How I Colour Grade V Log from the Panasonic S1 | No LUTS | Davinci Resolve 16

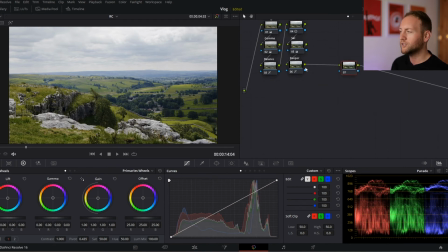Now I mentioned earlier I wanted to do a little bit of a film look and
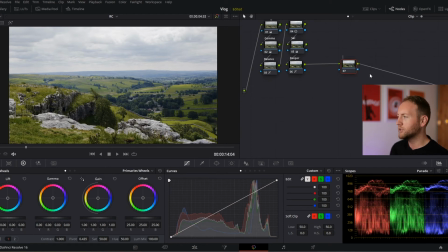there's a really quick and easy way of doing this so I'm just going to rename this film curve and what I like to do is just grab the bottom here and make a little incision there and just
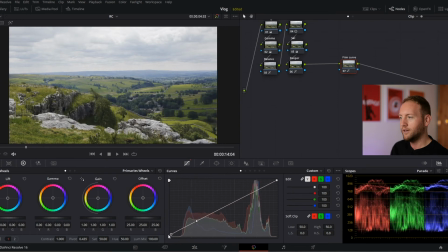drag this down and it's all about now just playing with these two areas so maybe there something like that so what this does is a filter like it creates like a filter
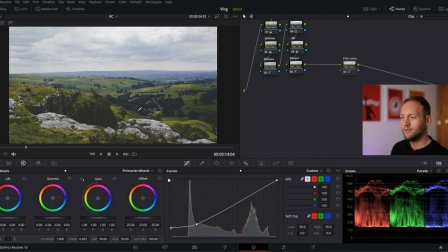now if this is too dramatic which i'm feeling it's a little bit too a little bit too great there's too much of it we
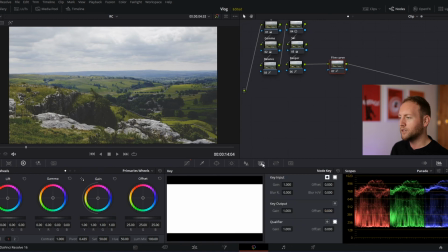can actually turn this down by going over here to this panel here which is our key panel and we've got our key outputs and what we can do is turn this from uh from one and turn it down to 0.5 and that's just going to give us half the intensity
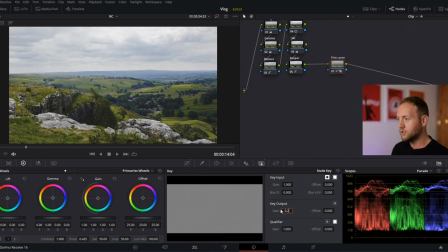So I'm not really a fan of that either, so I'm going to go down to 0.2, so this is nearly turned off.
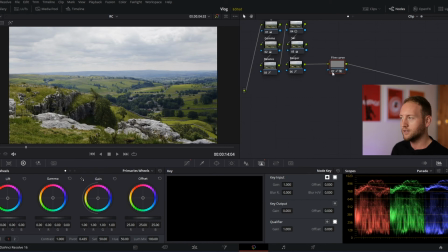If we go to 0, that is basically turned off, so it doesn't do anything if we turn it on and off. So just find a medium you're happy with. So I'm going to create another node, another serial node.
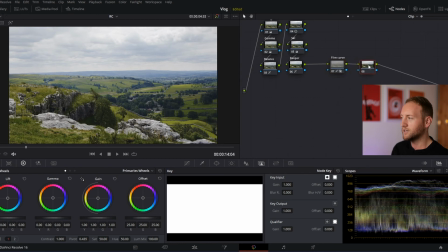And this could also be done in layer nodes, but I'm just going to stick to serials because Because this isn't a grade with any subject or anything like that. So this doesn't need to be as... You can go quite intricate and detailed. And there are bonuses to using layer nodes versus serial nodes.
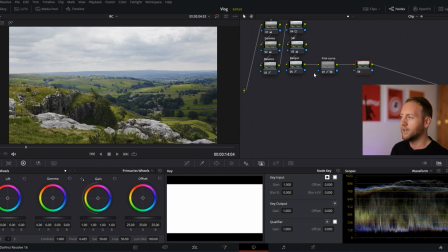And usually if you've got a subject, your layer node, you can really sort of harness a lot more. So what I'm going to do... I forgot what I was going to do. I'm going to try and drop some of this in our highlights.
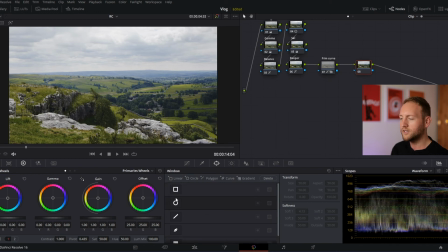So I'm going to jump now over here to our window. And this is essentially a mask and I'm just going to drag and grab this circle mask and I'm just going to stretch it out and I'm just going to kind of cover, kind of cover my sky.
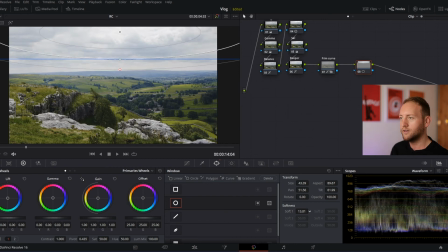I'm going to increase the softness as well because I don't want it to look obvious, but I do want it to bleed into this background a little bit.
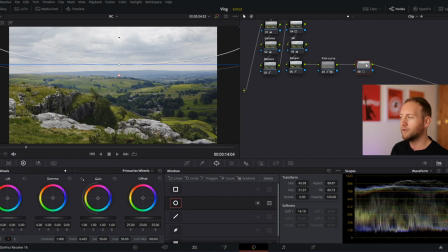okay so now with this mask created we're only going to be affecting the center of this circle but then obviously it's going to feather out to the rest of our scene here so what i'm going to do is just grab the gain and i'm just going to pull that down i'm
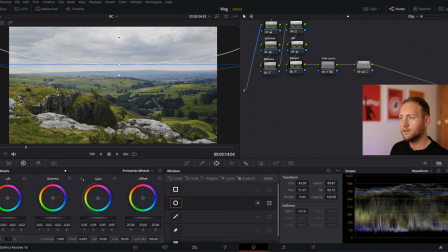going to grab the gamma and pull that in a little bit and then lift pull that up a bit more decrease the contrast not too much though because we want to keep this looking realistic as well we don't want to we
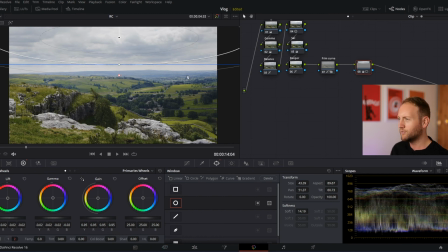don't want to create any issues so I'm just gonna come off this window and just see how that's looking so before and after it gives us a lot more depth there.
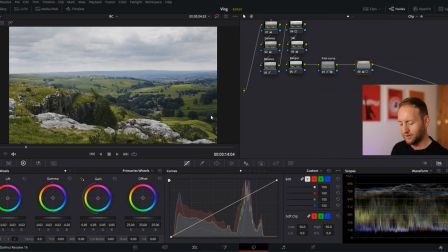Yeah, I'm liking how this is looking so far. Okay, now what I'm going to create here, and I'm just going to rename this mask, maybe sky mask,
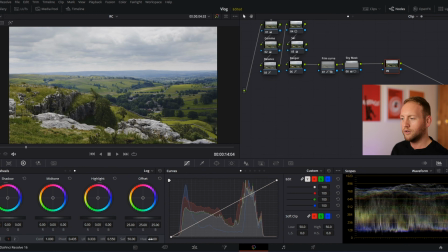give it a general offset. So I'm just going to pull the oranges up there.